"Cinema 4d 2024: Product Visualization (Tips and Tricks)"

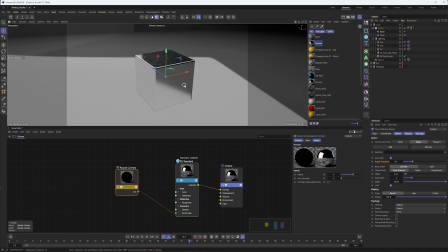So those are the 3 different ways you can round out your geometry to give it more detail and help improve your reflections.
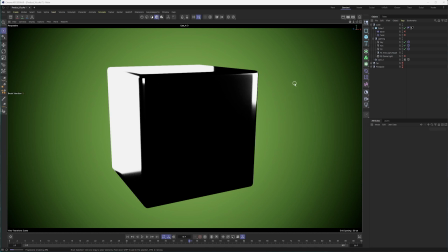Now, when it comes to lighting for product viz, I think a 3-point light setup is a very popular place to start, especially for beginners. But I would caution you against that, as the results you get might not be very good.
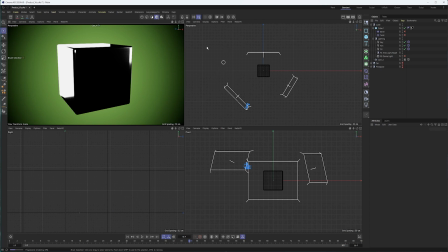And there's plenty of other videos online about how to set up 3-point lighting, so I won't get too much into it.
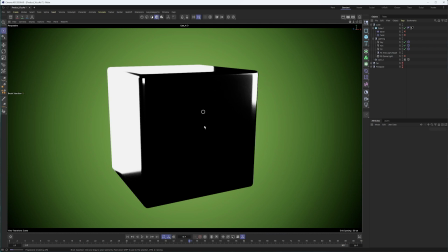But ultimately, if you have a simple scene like I have here, can't get much simpler than a cube with a couple of lights, the results may not be very good. And that's because there just isn't a lot for our objects to reflect. That's what we're seeing here, just the emptiness of our scene, and that is what we're seeing in our reflection.
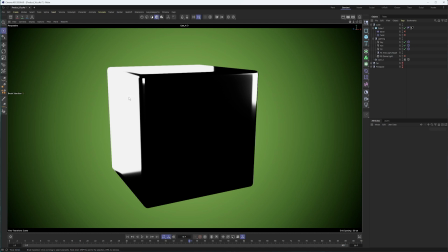On the other hand, we have the reflections of the lights themselves, which may not look very good, maybe overwhelming. And so 3-point lighting can be tricky to do. Now I could keep adding lights, moving them around a bit more, and that could give me enough in terms of my reflections and overall illumination.
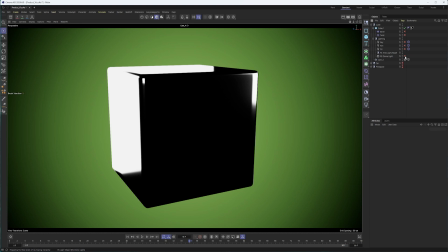But I want to stress that you can do a lot with just a dome light.
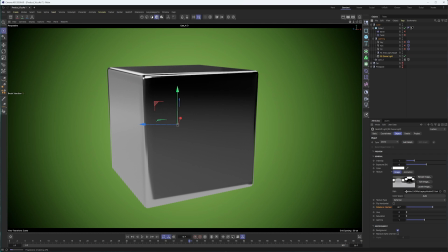And oftentimes the HDRIs you use, like Studio 21 here, is meant to replicate a studio lighting setup, okay, and can give you very good results. So that's what I've done here. I've even gone so far as to rotate this to try and get some more interesting reflections.
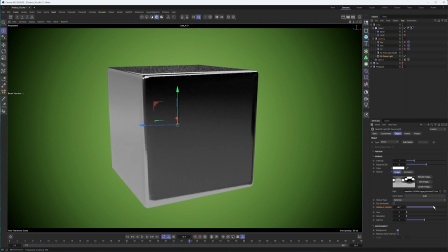You'll notice kind of the default rotation is not that interesting, but as we move it around, we can get something that does look a bit better.
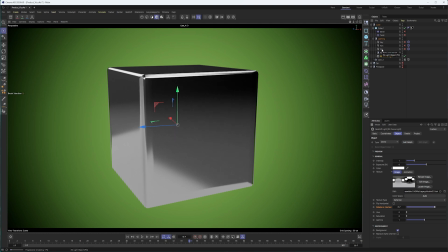Now, you can certainly add in other lights as necessary. So whether that's the key light, which in this case isn't doing a whole lot,
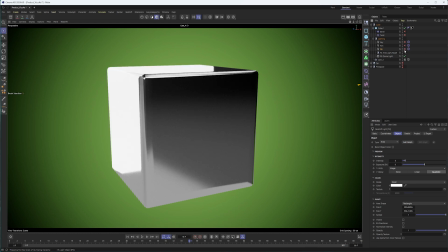or the rim light, which is probably doing too much, or perhaps the fill light, which is doing a bit more.
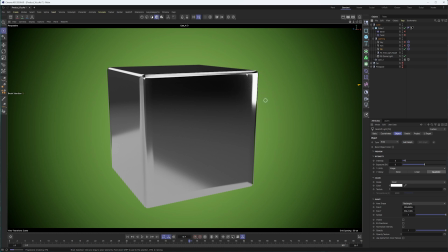Now, look, I could certainly move these a bit more around. I wouldn't mind a little bit more of a highlight from the fill light, less from the rim light here, obviously, and the key, I think, as well, could be made to work here.
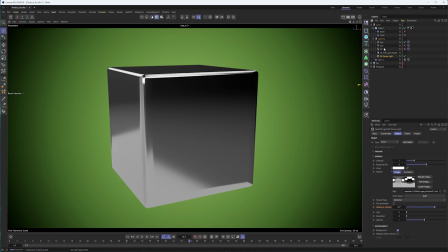But as you start adding more and more lights, whether it's a dome light and some additional area lights, which is the light type I would recommend, be careful about the ratios of intensity between all your lights,
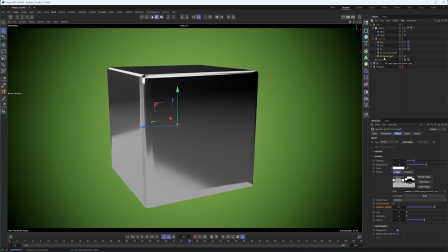because you do want there to be some lights that are brighter than the others. You don't want to just wash everything out.
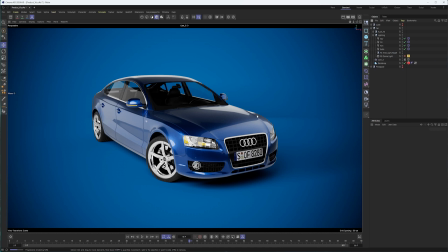Now, the next thing I want to talk about is, let's say you are using 3-point lighting to light something like this car. And just so you know, this car is from an old pack of models I bought that didn't originally had octane materials on it. So it's not something I can share since it was something I purchased. I'm not even sure where I purchased this.
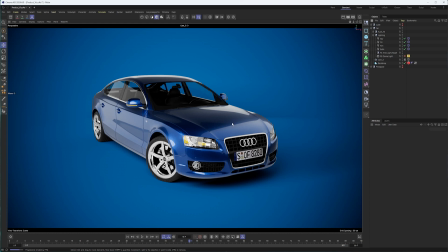It was so long ago. But these cars actually have a lot of detail and they hold up pretty well, even though I mostly use them for architectural visualization where, you were quite a bit further away. But you'll see that I have some really big reflections here from these area lights, these giant rectangles that I'm seeing,
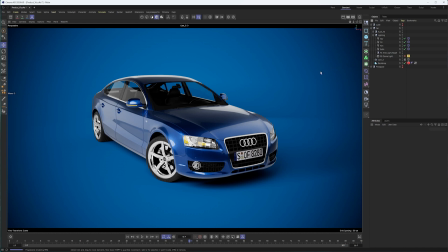on the roof, on the hood here, even on this side. Okay. And what I would recommend doing with those is breaking them up or softening or doing something to them so they're not just a flat white shape,
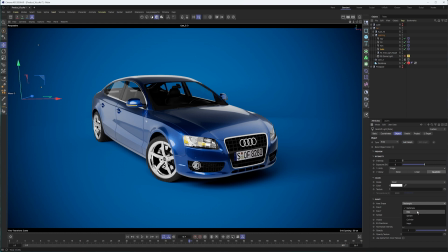whether it's a rectangle because that's the area light shape you're using. Maybe it's going to be circular because you're using disc, sphere, maybe even cylinder. Okay. So you can either do it using a texture if you click add graph and work with the node system in Cinema 4D,
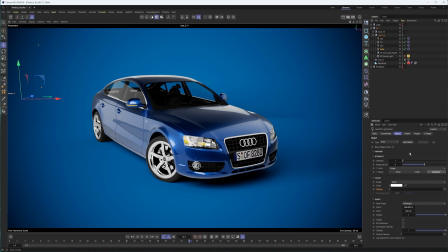or if you have an image, you could load it in here. Okay, so if I click add graph, it's going to create this material appropriately named extra material, since that's what's on the name of my light here.
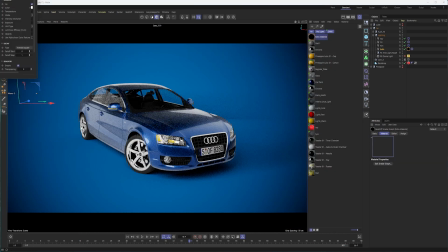I can now open this material, and don't be surprised when you see this,
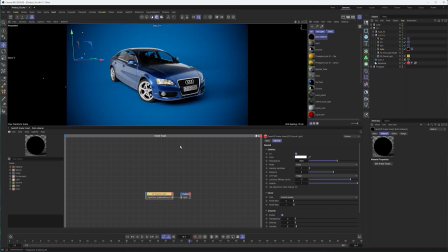because this editor is the old Redshift shader graph, which is what we used to create materials in before the Cinema 4D node editor.